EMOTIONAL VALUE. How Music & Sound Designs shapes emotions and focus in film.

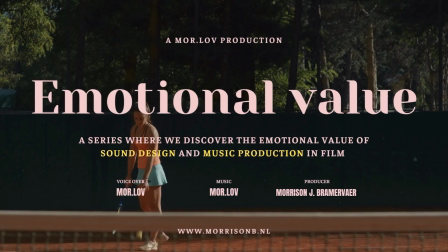Hello and welcome to the first episode of Emotional Value in Film Music.
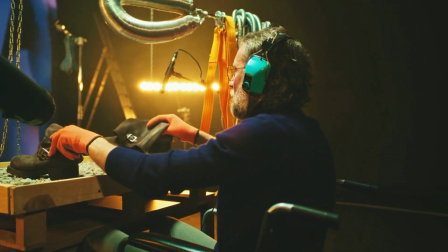Here in this series, we're going to talk about how music plays an instrumental and probably one of the most important roles within film.
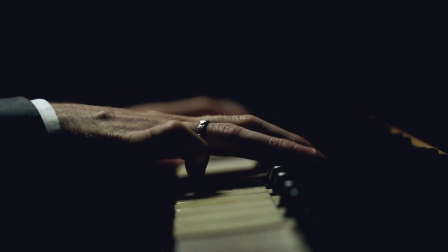And on top of that, we have sound design. Even in the period of silent movies, like during the times of Charlie Chaplin,
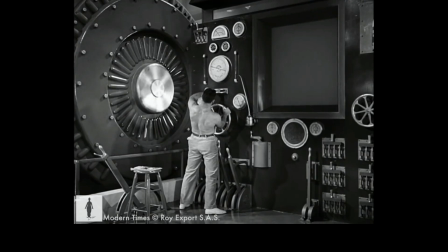there was something behind the movie that created an extra layer to pull people into the scene.
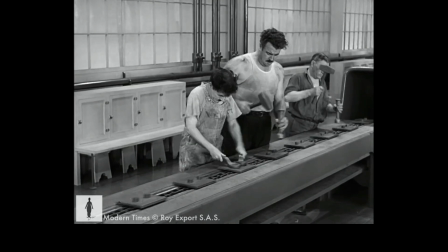It's a fairly important element in order to get that immersive feeling of people really following a story and keeping their focus to what's in front of them.
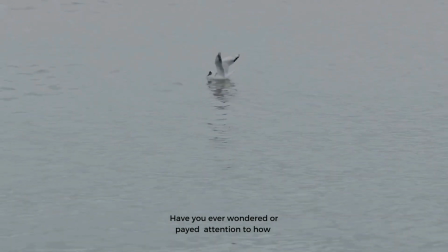Here's another good example I made.
Have you ever wondered or paid attention to how sound plays a bigger role than you think?
It's all of these elements coming together that create a momentum, that create rhythm.
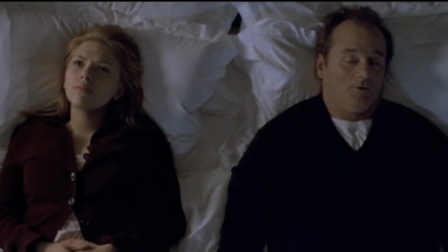Because even in terms of speech, there is rhythm. I think if you listen to good actors, you'll find out that there is a lot of element to rhythm.
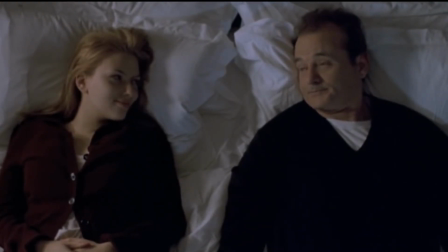Like, why is one's emotion or one portrayal of a story coming across where the other one maybe is not so much? I think it has a lot to do with emphasizing words and following a certain pattern of rhythm. If you look at most YouTube videos, the way people talk has a certain rhythm to it.
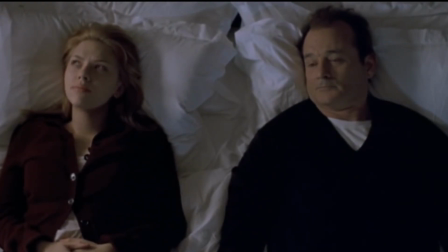And this is also the important key element in producing music for film or doing sound design and how to deal with these elements. In this first episode of Music Value, we're gonna listen to a composition that I've made on top of a movie scene from the film Lost in Translation.
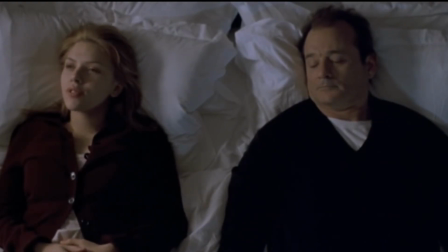In the original scene, there's absolutely no music. It's just pure sound design, background noise. You're basically with them in the room.
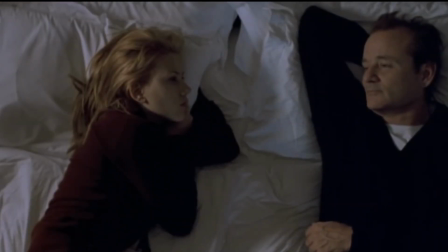We used to have a lot of fun. Lydia would come with me when I made the movies, and we would laugh about it all.
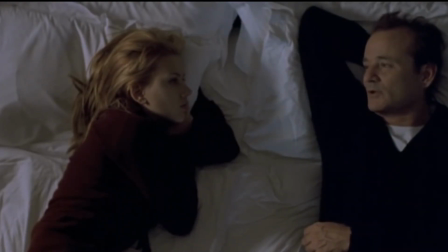In an essence, this is a very strong way of manipulating a viewer to be with the movie.
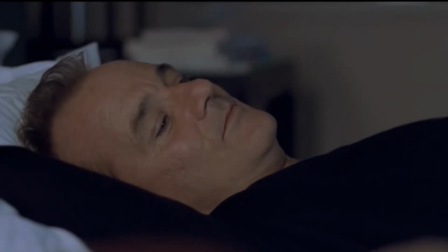But in a way,
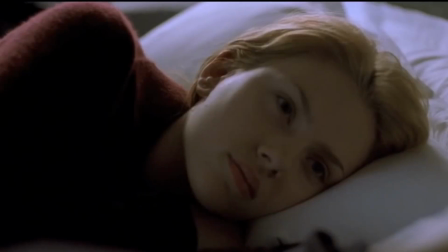I was curious if I could translate their emotion and their conversation into a piece of music.
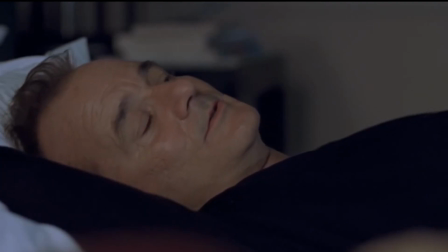So I downloaded the movie scene, went to work, and tried to feel what they were feeling and see if I could,
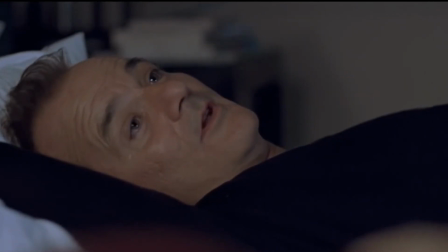emphasize that with harmonies and chord progressions. Anyway, I hope you like it.
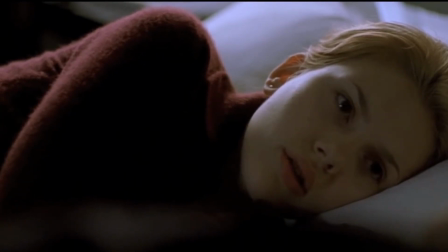And if you're interested in this sort of content, I will be bringing more of this to you.
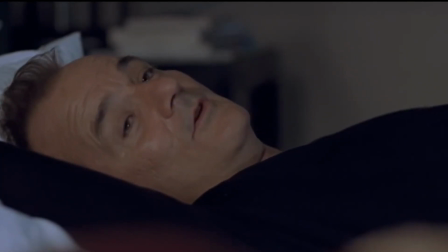And so please subscribe to my channel if you like this sort of thing. And it'd be lovely to see you again.
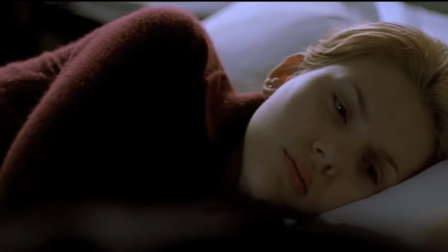Thank you for watching. And let's listen to the song and watch the movie scene with it.
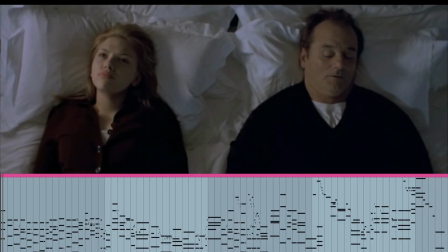And then we'll come back to it.
Does it get easier? No. Yes. It gets easier. Oh, yeah? Look at you. Thanks.
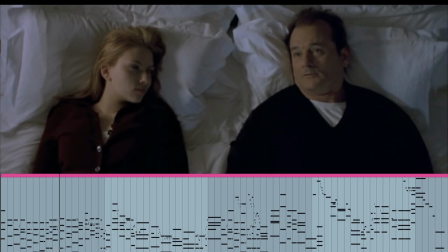The more you know who you are and what you want, the less you let things upset you.
And now let's have a look at the same scene, but then without the music, and see what the difference is.
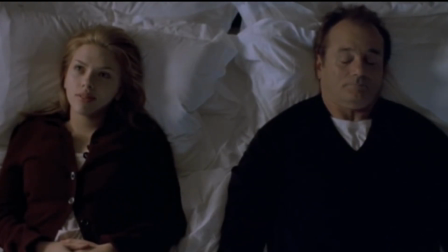Oh, yeah? Look at you. Thanks.
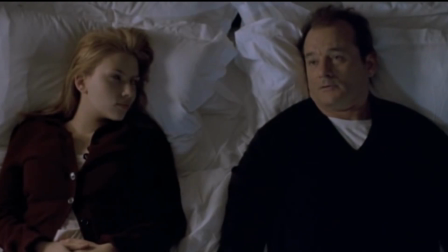The more you know who you are and what you want, the less you let things upset you.
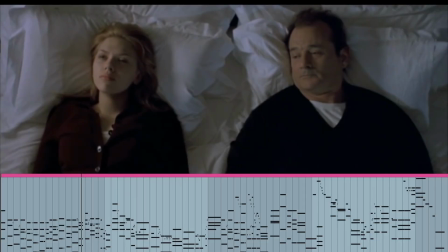Yeah. I just don't know what I'm supposed to be. I tried being a writer, but I hate what I write.